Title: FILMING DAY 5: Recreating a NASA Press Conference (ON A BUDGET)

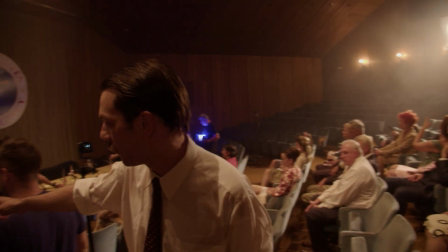[8:19]
And I think we managed to do it.
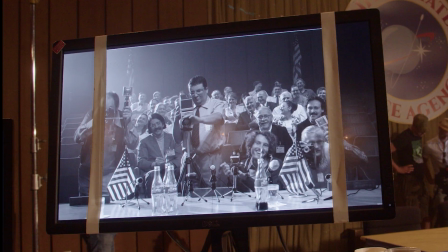[8:22]
The extras needed to react to the lines Neil Armstrong was saying, but we let the main actors go, so Dino was giving everybody the cues.
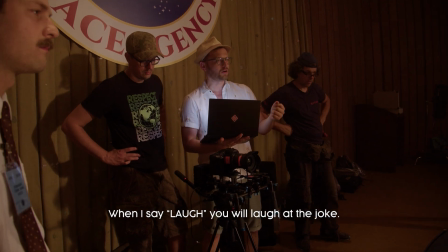[8:29] Znači ja kažem smijeh, smijete se na taj joke. Nakon toga će ići pljesak, onda ćete svi pljeskat.
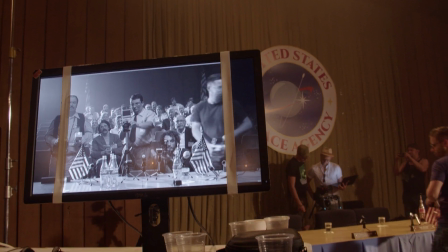[8:35] Neko vrijeme, može? Ide. And action. Smijeh.
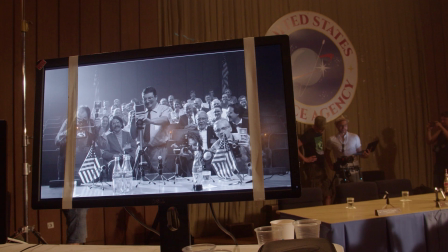[8:46] Pljesak.
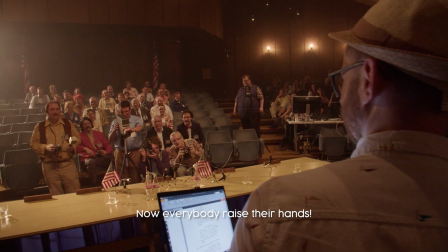[8:50] Sad svi dižete ruke u zrak.
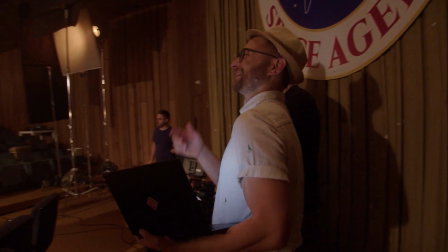[8:55]
And Dino was orchestrating them with such passion, almost as if they applauded him.
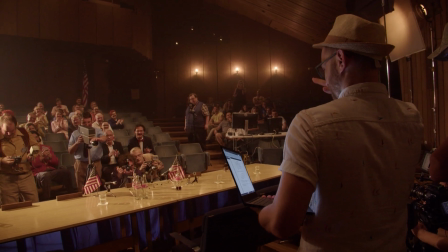[9:00]
Maybe he was thinking that, I don't even know. He's gonna pay me back for this one.
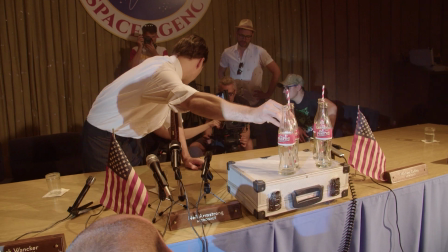[9:08]
Now it was time for a very cool close-up shot.
Tak. To je super, to je dobro.
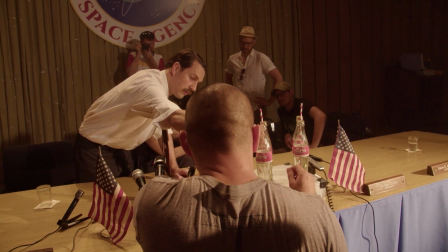[9:15] Okay. Kuži se da su prazni, ali je popio u detalje prije.
We're doing a really cool shot.
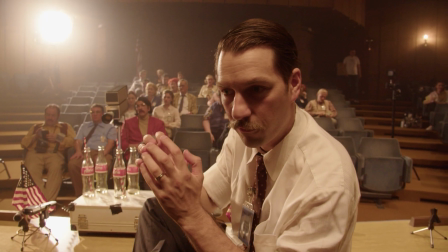[9:22]
We are on the bottles, and then we focus to the actor. So look how this looks.
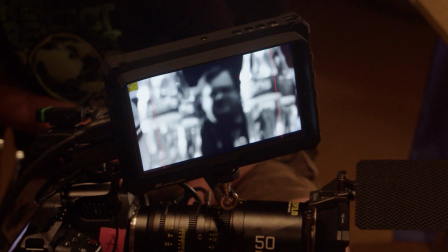[9:28]
It's so cool. Bottles.
Dobro, nemamo sad. Nemo snimati.
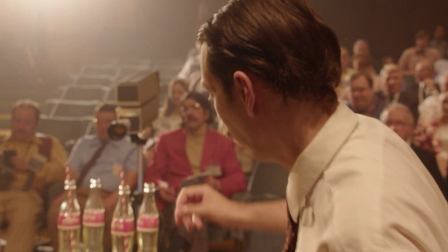[9:32]
It's magic.
Kamera ide.
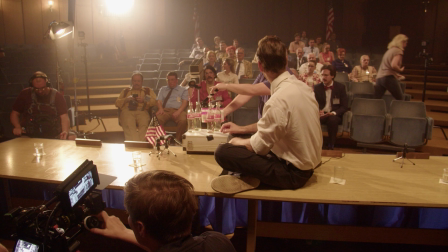[9:36]
These types of close-ups of you know, hands holding props, we usually don't film with actors because we can easily do them afterwards with somebody else's hands.
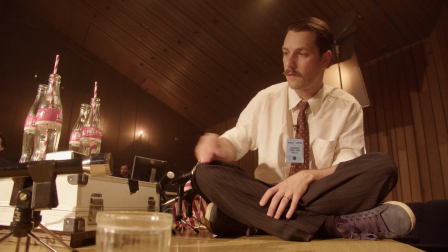[9:44] Action.
But this one we had to do here because Ellen was in the shot as well.
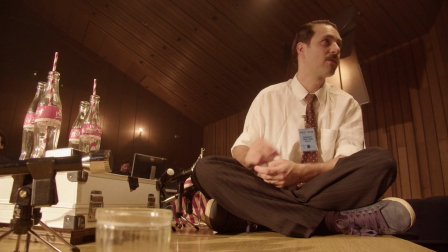[9:52]
Maybe. That was a good timing, I think, yeah?
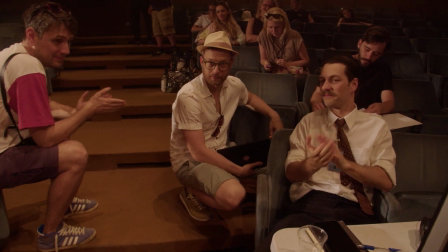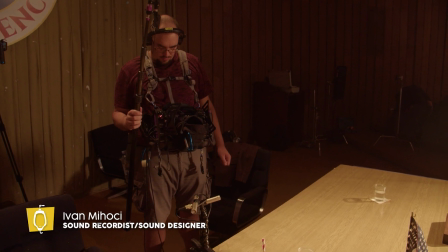[10:00]
Mihoci also wanted to record the applause separately, just so we have it for the sound editing.
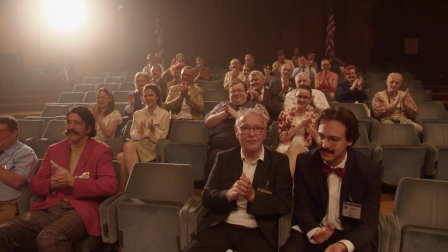Another hard day, but we got everything shot in the conference room, like the press conference, and it all looks beautiful. We're very happy. Now we have one more little scene, maybe even one shot, we can call it one shot, inside the bar, which is going to be interesting because it's another space that looks very nicely. And that's it for today then, when we shot this.
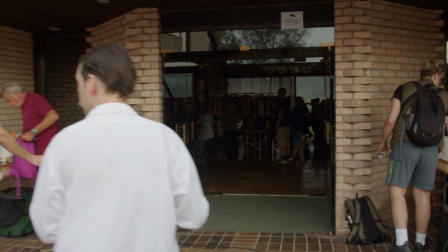[10:30]
So let's go in. This is our art department, Adrian.
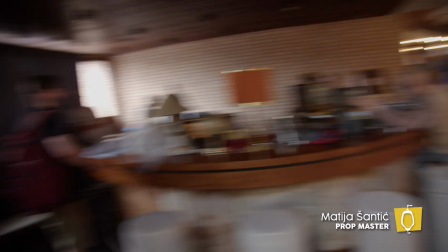[10:36]
This is our art department. And Matija over there. And Matthias, prop They are my favorite department. I'm saying it because they can hear me. No, I mean it.
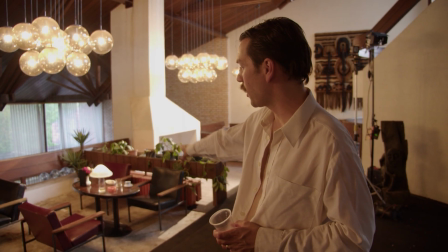[10:49]
Our department did a nice job with these tables. You know, look at the lamps.
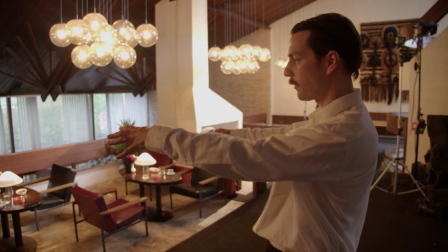[10:55]
The lamps are amazing. So that's going to be our background, and we are filming from across the bar.
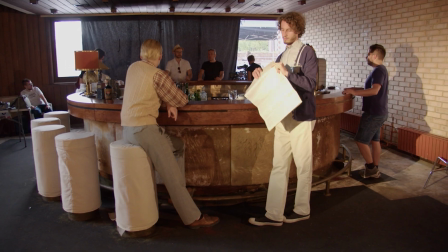[11:01]
This is the bar, by the way. Look at the bar. It has cow skin around, and it's very retro.
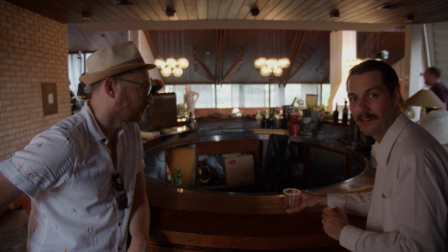[11:07]
It's so nice. How are you feeling? Shit. You feel shit? I don't want to tell you nothing about the light.
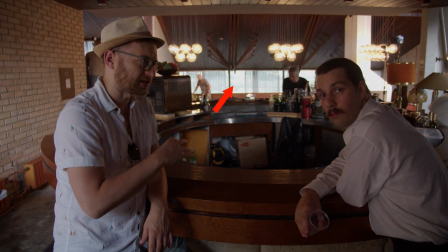[11:13]
It's my secret. I'm keeping it for myself. So we have daylight from outside, but we also have light sources from the inside, which gives a nice atmosphere.
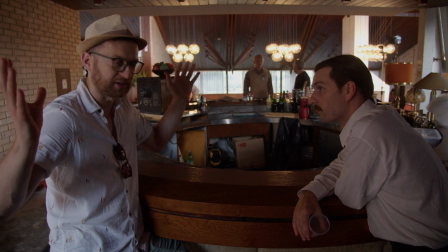[11:21]
It could be early morning, you know, it's a cloudy day, or late in the afternoon, also cloudy.
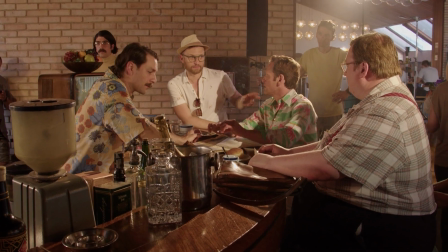[11:30]
This scene is the ending scene in our movie. I don't want to say too much about it to avoid spoilers, but it's just a small exchange between Kent and Ellen.
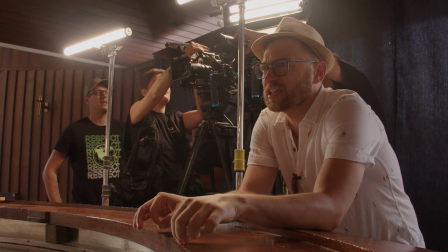[11:37] No, you don't smoke, Kent. It's just next to you. You're reading newspaper.
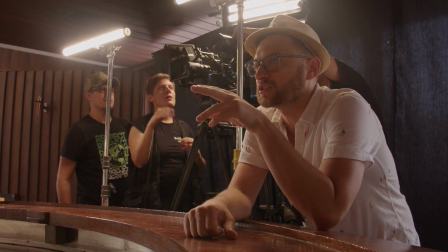[11:42] No, you can smoke when you put the newspapers down.
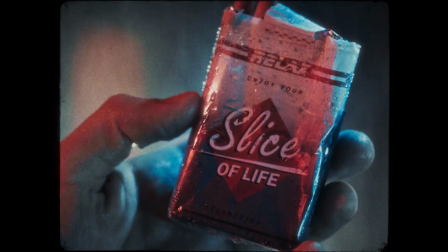[11:46]
Since our last movie, Slice of Life, had cigarettes in it, called Slice of Life, we thought it would be funny to put Slice of Life cigarettes into this one as well.
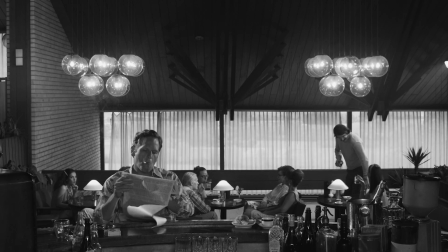[11:53]
So I designed a retro version of the cigarette pack, and you can see them a couple of times throughout the film, and here they are on the bar.
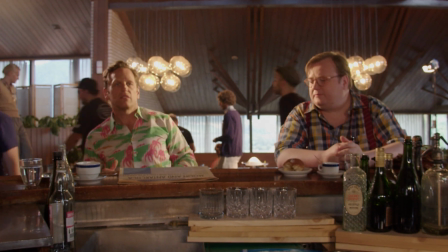[12:00] I'm a Slice fan.
Even though our two main actors are the focus of the scene, you always need something interesting happening in the background, right?
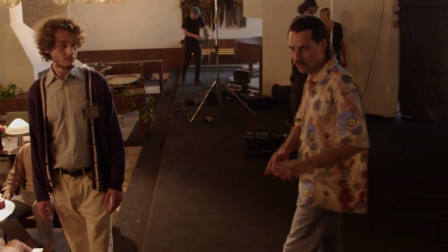[12:08]
So we chose some extras to walk around during the take, and then they have to memorize it and do it exactly the same for each take.
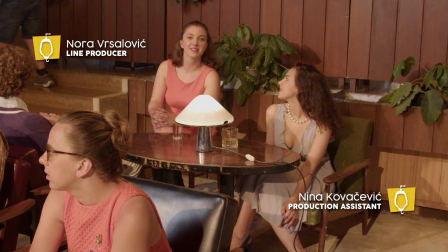[12:15]
And these two girls are actually in our production team, but here they jumped in as extras so we could have a couple of new faces in the crowd.
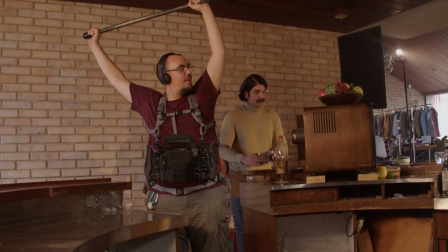[12:22] Action! George Loser.